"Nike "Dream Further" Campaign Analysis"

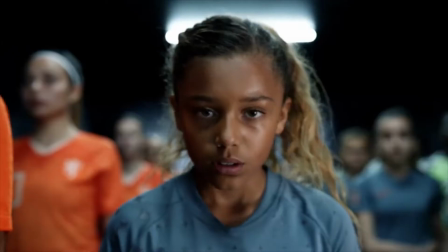The element of dialogue is one of the most important when looking at the verbal language in this advertisement,
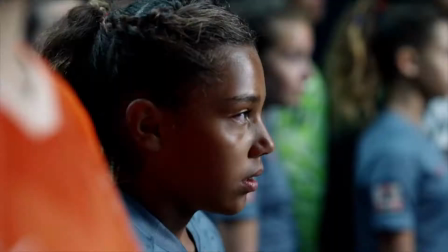and one suitable example of this is the dialogue that occurs in the very beginning of the advertisement and the one at the end.
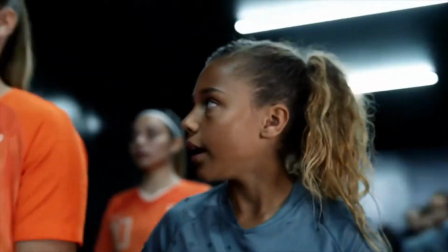They include the same athletes in the same exact context saying the same phrase.
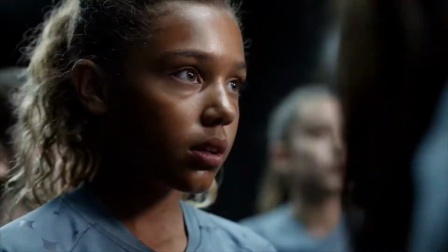However, in the first clip, it is the older athlete who asks the younger one,
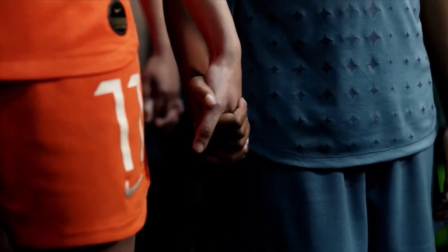"Are you ready?" while the younger one is clearly nervous, as was mentioned when we looked at mannerisms.
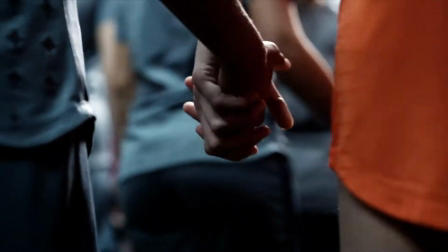However, after the journey shown throughout the entirety of the advertisement, the girl, in turn, asks the older athlete if she's the one who's ready.
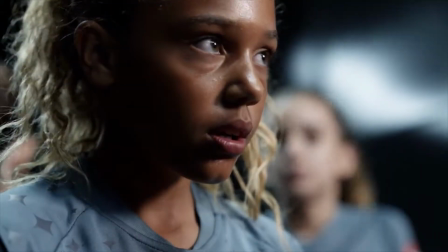The advertisement is thus able to convey that idea that is suggested by the title, to dream further.
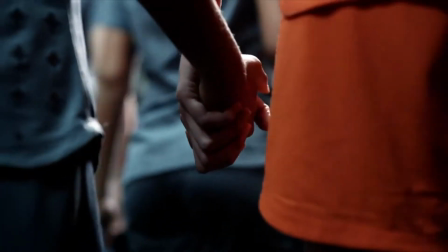In the beginning, the girl was clearly afraid, but by the end, she goes head-on straight into the same challenge that scared her previously.
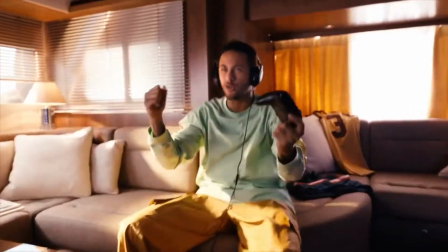The next notable feature is the use of different languages, used to emphasize the international community aspect of the Women's World Cup.
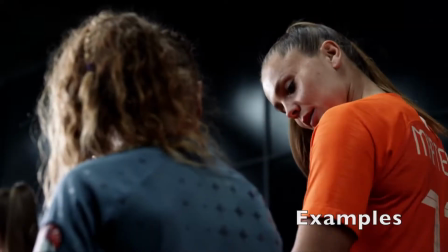You ready?
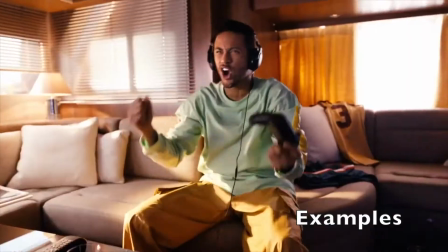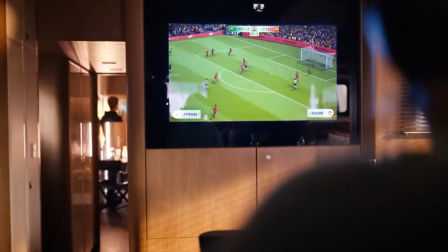And the advertisement showcases fans and members speaking in several different languages.
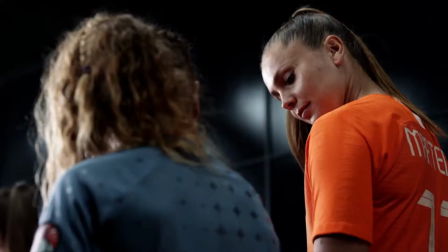This verbal choice helps to emphasize and give perspective as to how large this community of female soccer players truly is,
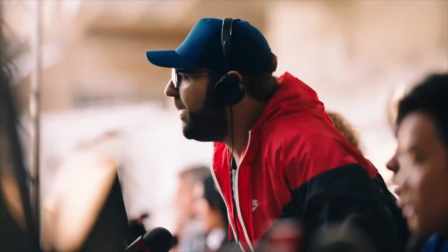and it puts the sport on a global scale/level. It makes the audience understand that the sport is beyond their own possible realities,
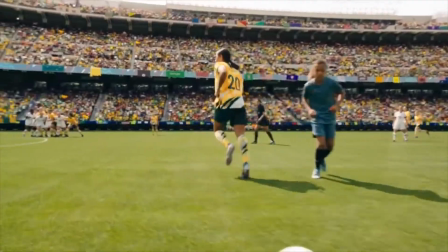and that women all over the world who wish to dream to be soccer players must dream further, because it can be achieved,
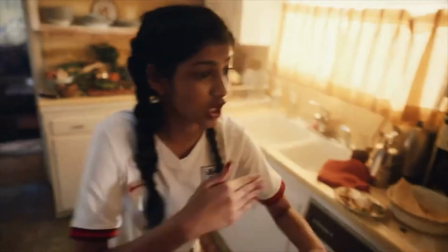no matter where you're from.
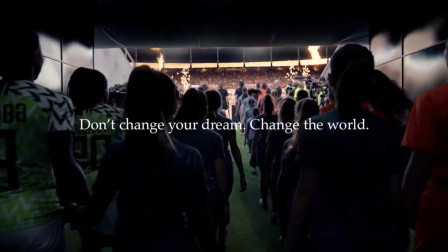And the final important verbal feature that I'll be analyzing is the presence of the tagline,
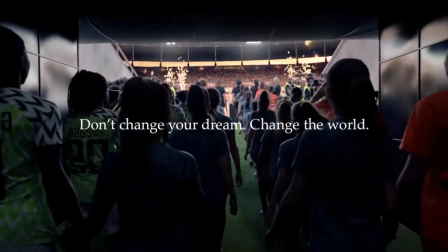slogan, and logo at the very end of the advertisement. At this point, the tagline states, "Don't change your dream, change the world."
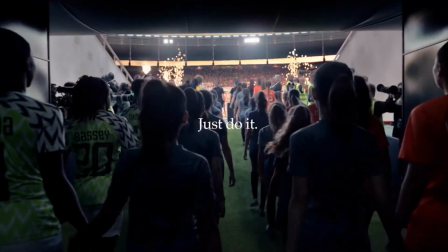Looking at this piece of text reveals much about the purpose of this advertisement and the message that Nike is attempting to send.
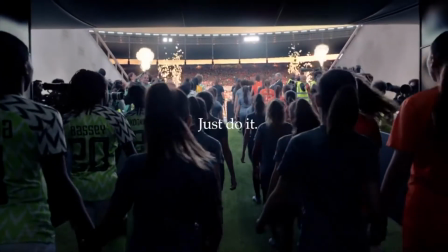By using words in the imperative such as don't and change, the company is speaking directly to the viewer and encouraging them to dream further.
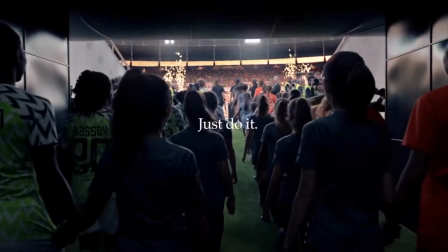If we look at the entirety of the advertisement and then this piece of text,
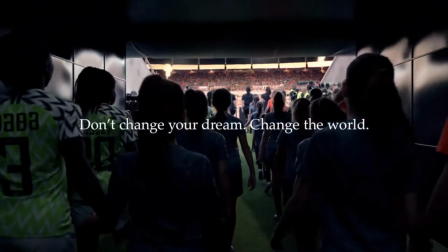we can make certain connections that show how this final phrase was the main message they wished to convey.
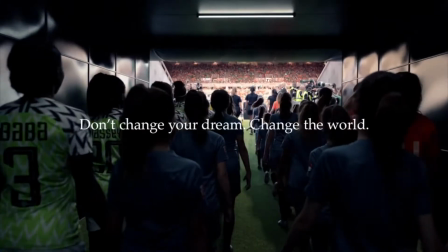We know that in the beginning the girl was afraid of stepping out and trying to pursue her dream,
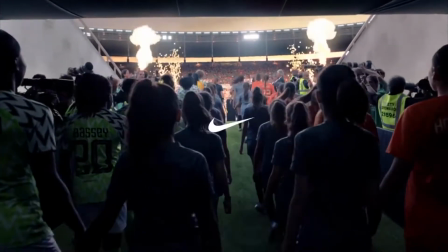but Nike is telling the audience not to be afraid, not to back away, not to change your dream, and instead pursue it and change the world while you do. Finally, stating that the audience can change the world, the message becomes more empowering.
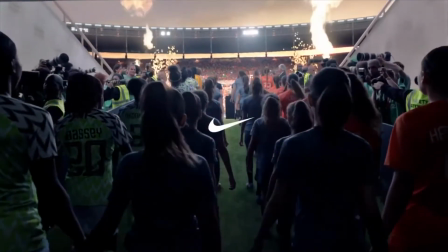Women in a patriarchal society are constantly told that they will never be capable of making a difference, that that is a man's job. But the advertising tells this majoritarily female audience that they are capable if they choose to make the effort.
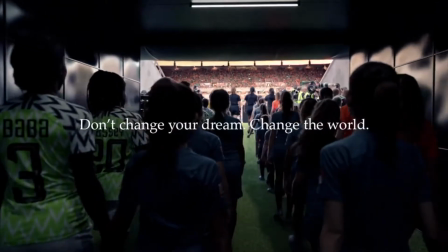And finally, having the slogan and the logo allows the audience to know that the message is coming
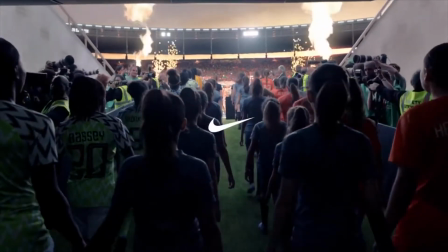from Nike and that the company is the one who wishes to inspire them.
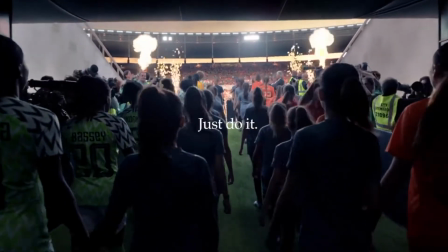It creates a more positive idea of Nike after the audience has become motivated by their advertisement.
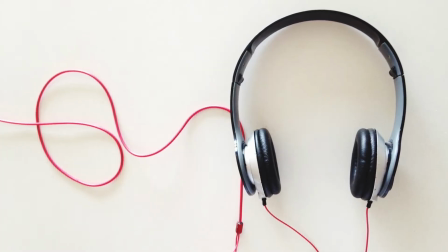Now, the last element of the advertisement I'll be looking at is audio.
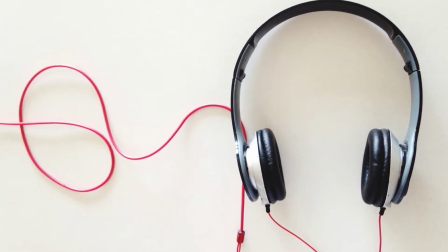And firstly, I'll be looking at the empowering music that is present throughout almost the entirety of the ad.
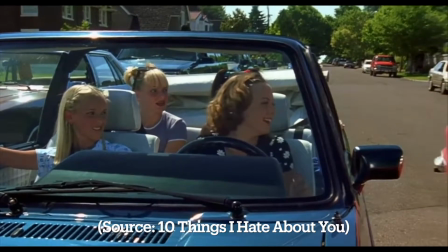The music used throughout is a song very commonly used in feminist contexts and media in the modern day.
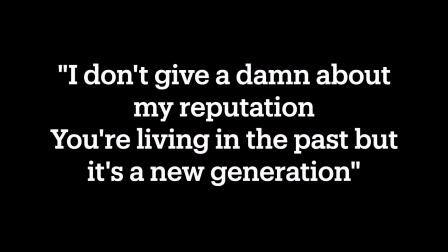The main words of the song state, "I don't give a damn about my reputation, you're living in the past while it's a new generation."
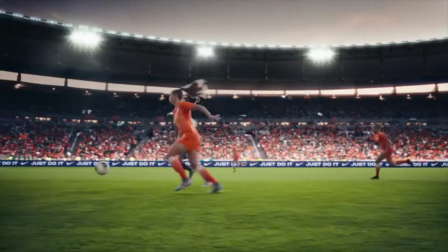The message of this song emphasizes this idea of the incorporation of women in male-dominated sports,
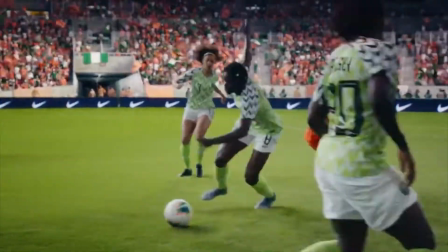this transition that must be had as a society perspective-wise.
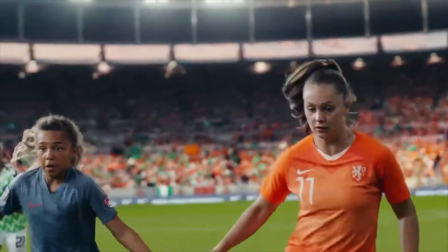It also tells women not to care about the reputation they may gain from attempting to pursue a career in the field of soccer, regardless of the backlash they may get from doing so.
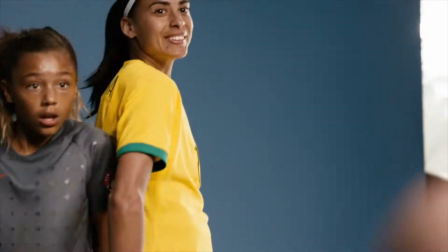Furthermore, the tune is quite upbeat, with an emphasis on drums and guitar. This creates a brighter, more inspired mood.
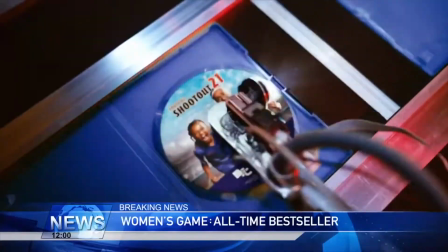In simplest terms, it makes the audience feel happy.